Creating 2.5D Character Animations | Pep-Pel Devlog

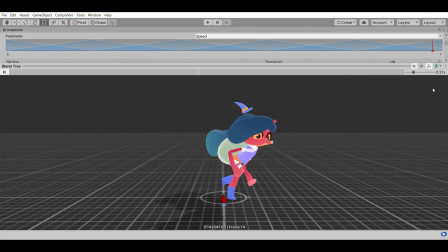[12:27]
I do 3D animation, so it's kind of what I do. It's easier. I had originally attempted to use this base as a
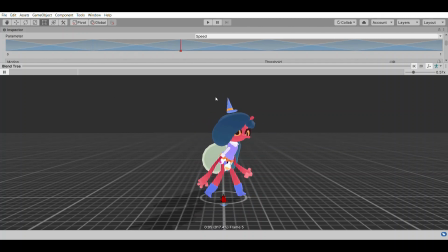[12:39]
render and then draw over the limbs to use as a two-dimensional rig, as in having all the limbs rendered out and then drawing over them to make them more stylized. And this was okay. I will probably include an image right here of how it looked, maybe.
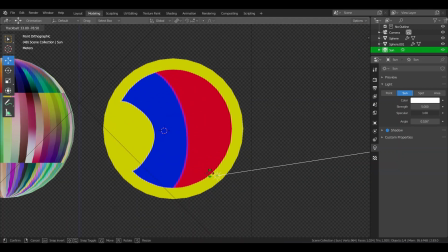[12:53]
I had a lot of fun drawing the character. I just felt like personally, with my animation style, I felt like I would have a lot more
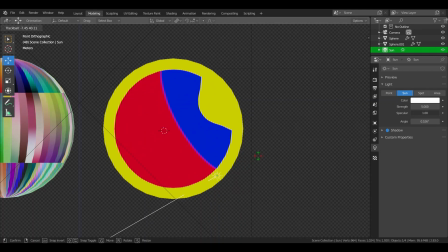[13:04]
difficulty with this, as in I would have to make a lot of
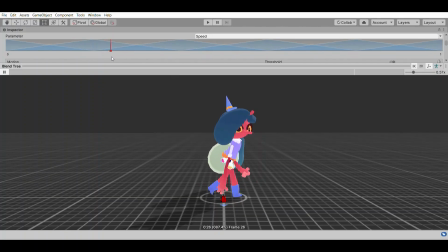[13:08]
two-dimensional bone poses and body poses to have all the animations I wanted for the game, and this might be a bit unruly given the amount of body poses that are needed and my speed at drawing, because even if I'm not a 2D animator, I still like to draw in 2D.
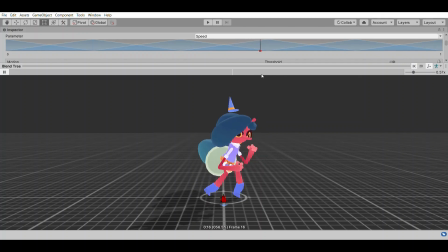[13:26]
It's just it takes me a whole lot longer to do. I wouldn't want to spend weeks coloring in an arm, for example. Even if it's fun, it's more fun for me to do
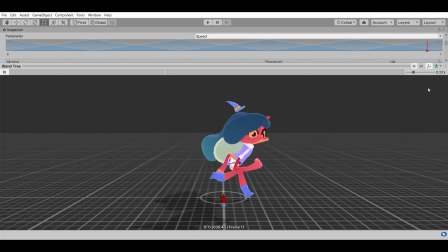[13:41]
more in a time frame than just spend weeks drawing the sprites for something and then having to animate those in 2D. I'm also not particularly familiar with two-dimensional rigging. I mean, the principles are the same, it's just not something I'm used to animating in,
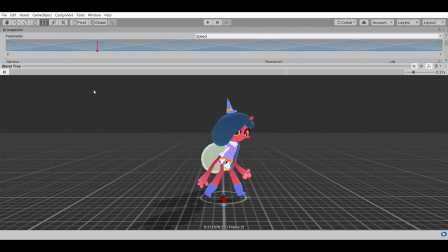[13:57]
so I felt like a lot of the animations would look rather subpar if I did that, and I'd have to redo them, and overall, it's just easier for me to use three-dimensionals.
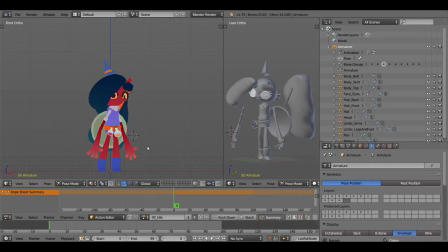[14:07]
Now let's talk about the animations, the real meat and potatoes of this devlog. As I mentioned, all the animations are made with the rigging, so if I tilt the camera, you can see that the player's body parts are all floating in space, but when the camera is focused in the front view,
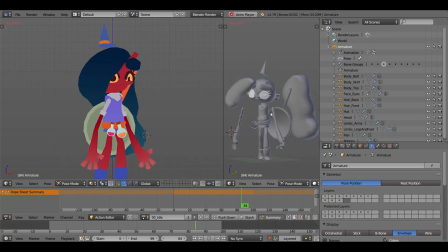[14:25]
the player looks completely fine. This is just the angling of how these animations are done, and this makes it so that the animations can be a lot more stylized. The first animation is the idle pose. This is just the character standing there with her gangly little limbs wobbling backwards and forwards.
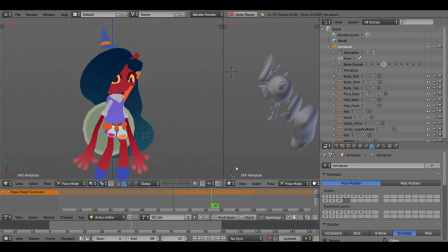[14:42]
This isn't the best idle pose, and that's because I'm wanting to add a system for idle fidgets. If you don't know what that is, it's if you are playing a video game for a while and you leave your character on that idle pose, they will start to fidget around.
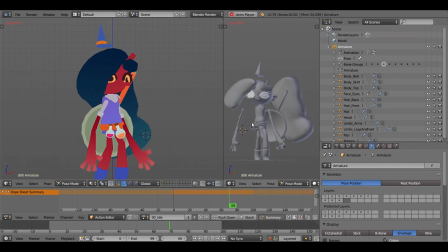[14:55]
So an example for this is if you leave a character on that idle pose, they will loop into random fidget animations. One of them could be looking towards the character's camera, so looking at the player who's playing the game and tapping their foot impatiently.
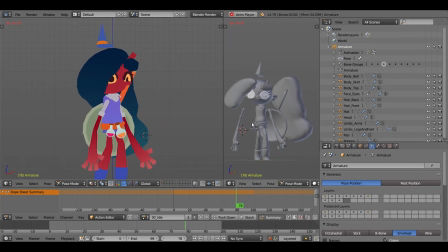[15:11]
So I want to add a system for creating those or blending into those when the player is idle. So right now the idle pose is just a little wobble that can be blended into the movement poses.
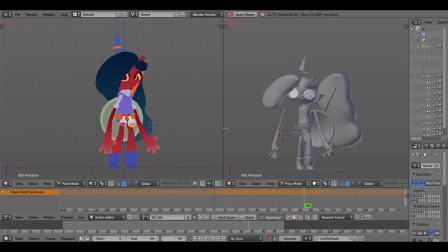[15:26]
The next pose is the walking pose.
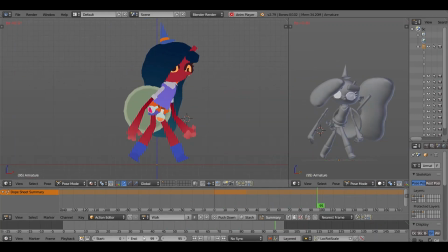[15:29]
This is one of those transitional poses, transitional animations that is mostly just used for blending and easing. So the character blends into this pose when they begin to run.
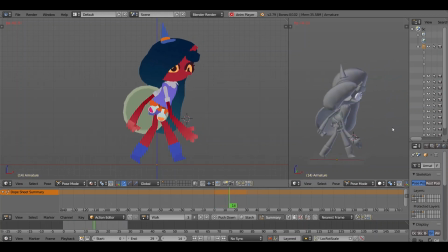[15:40]
Because the character and game ideally is not going to use a whole lot of low movement speeds, I want to have high movement speeds. So the walking is just your going from your idle into your jog, into your run, into your sprint.
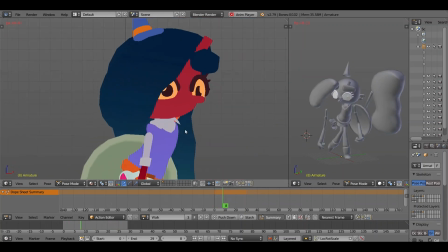[15:54]
This is just the beginning of motion of your character moving. There's a nice little wobble with the character.
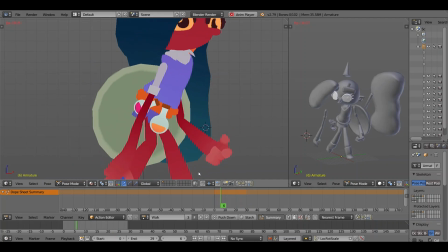[16:02]
One technique I use a lot with this is the spine. I will scale up and down in certain points.
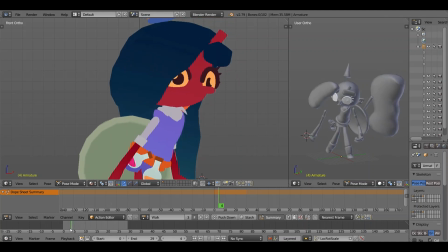[16:08]
This is more obvious in other animations, but when the character is bobbing up and down as they're walking, the spine is being stretched and extended, so it looks like there's more motion and bob in them. This is just to get the sort of stylization look that I want to.
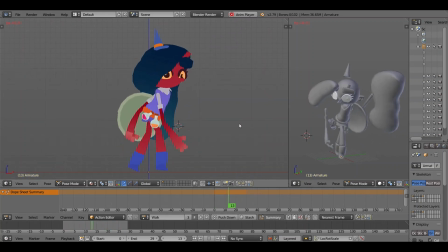[16:25]
The arms kind of wobble about, but they have the motion of movement, and the feet just move back and forth as you take little steps.